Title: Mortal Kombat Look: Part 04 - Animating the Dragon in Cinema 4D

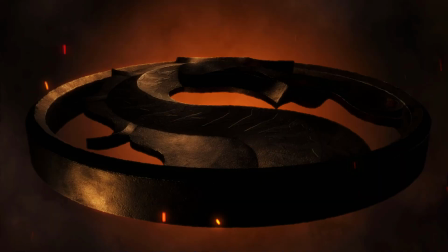0:00 Welcome back to part 4 of the Mortal Kombat series, where we're exploring how to create this look using both Boris effects and other software.
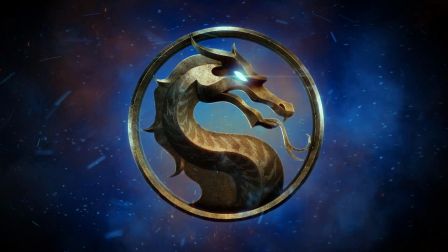0:08 In the previous section, we looked at some texturing in Substance Painter and also lighting in Redshift for Cinema 4D. This time we're going to go back into Cinema 4D and take a look at how I set up the animation, but we'll also jump back again into Substance Painter just to take a look at a few updates I made since the last tutorial. So let's jump in.
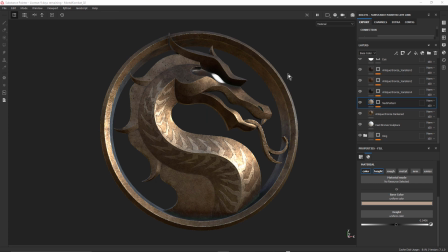0:31 I wanted to start here in Substance Painter because I actually made a few tweaks to the materials. Under the lights in Cinema 4D, I noticed that this pattern along the back of the dragon wasn't quite bright enough. So I came back across to Substance and I just changed the base color for this neck pattern layer
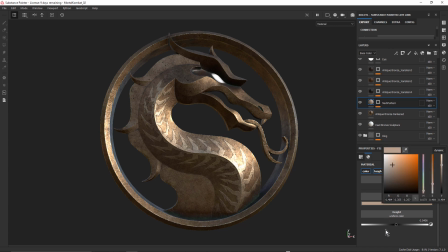0:49 just by clicking on the color and just making that a bit brighter. I just made that pop out a little bit more. I also increased the height slightly just to add a little bit more height to that bump.
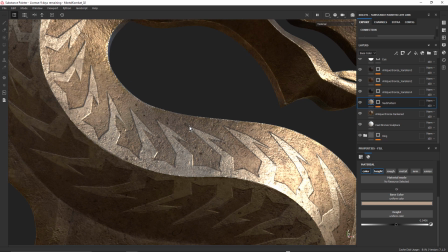1:00 And if I just roll in here, you might notice there's a bit of a sort of a dark halo around the edges,
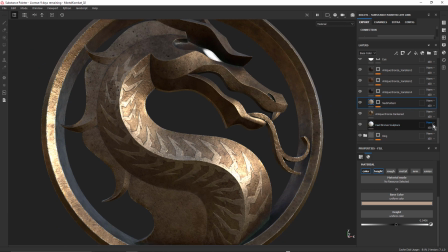1:06 a bit of a dark outline. And that was done just by adding a little bit of grunge using some anchor points in Substance Painter. Anchor points are used to enable height and normal maps to be treated as if they were actually normal, regular geometry so that they can react to any of the generators that you might add.
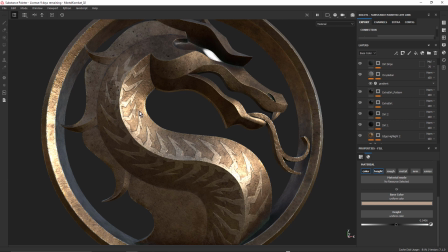1:25 We can actually start to see the dirt generator around the edge of that height map. Definitely recommend looking up the anchor point tutorials on YouTube. So this is this extra dirt pattern layer. Let me just alt click on the mask.
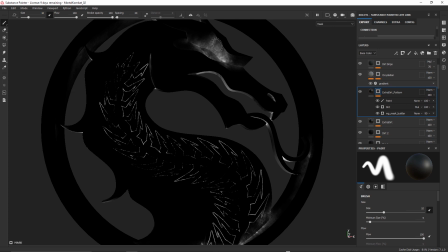1:40 And you can see how I've got that dirt a little bit around the eyes and, you know, the certain occluded areas around the ring and the dragon, but mainly around that pattern.
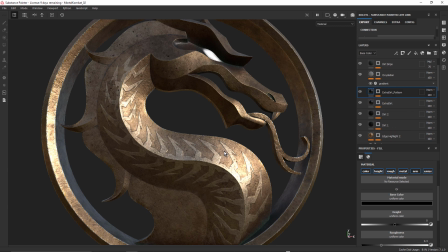1:58 And that just helps that pattern feel a little more integrated into this overall material look. And I was noticing in Cinema 4D that these frills along the back were kind of looking a little flat,
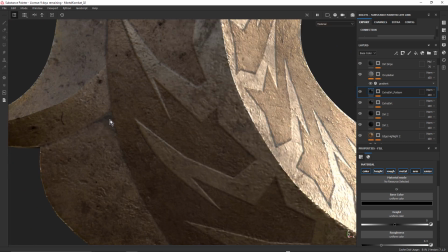2:12 so I wanted to add a little bit of ambient occlusion, a bit of extra occlusion in that area,
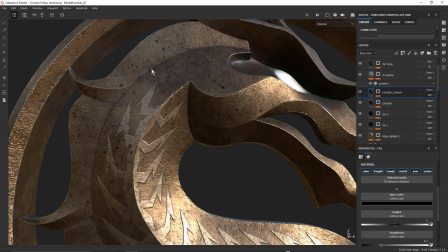2:17 and also just along this area here, just to make that sort of stand out a little bit more.
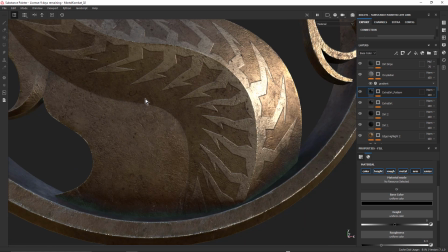2:26 Just along here and up in here, and that's just using this layer here, extra dirt.
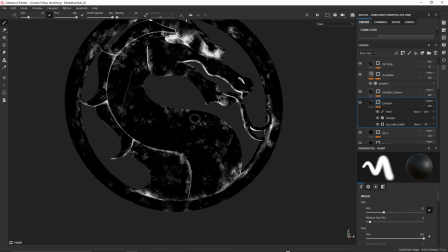2:33 So once again, it's just using a generator with some dirt in there, and then coming in with the paintbrush, using the paint effect, and just customizing that a little bit, removing a little bit from around the rest of the dragon.
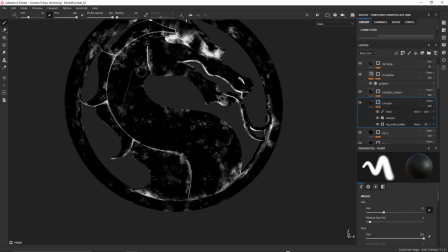2:48 I kind of liked the little extra dirt that it was adding, but I wanted most of it to be around in this area here.
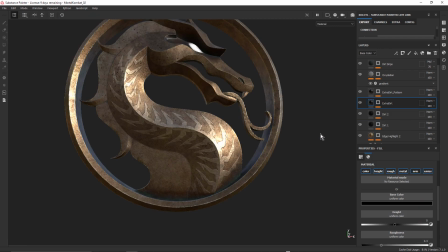2:56 So just a couple of minor adjustments. And because I'm using the Zolotl Live Link plugin, it's really just a case of making the changes and then just clicking the update button. And that sent those materials across to Cinema 4D and I just continue working.
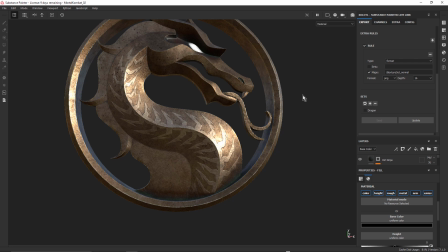3:12 So that workflow between Substance Painter and Cinema 4D and Redshift, which is the renderer that I'm using, but you're not limited to Redshift, obviously. You've got other renderers that you can use, including Cinema 4D. It's such a great workflow because I can jump in and out of Substance Painter, make tweaks and update them straight away.
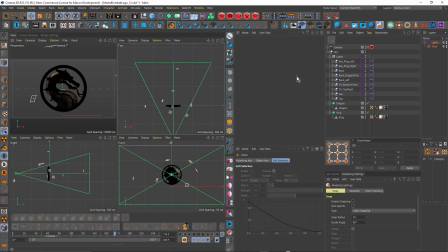3:32 Okay, let's just hide Substance Painter. And now back here across in Cinema 4D, let's talk about the animation. I'm not going to walk through it step by step because it really is extremely simple. If I just drag my current time indicator, you can have a look in the different views here.
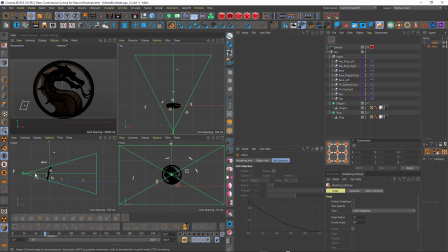3:49 In this right view, you can see how the camera's moving back. So I've animated the camera on its Z-axis, and notice how the logo and all of the lights are rotating. So the logo is actually not changing position, it's just had its pitch animated.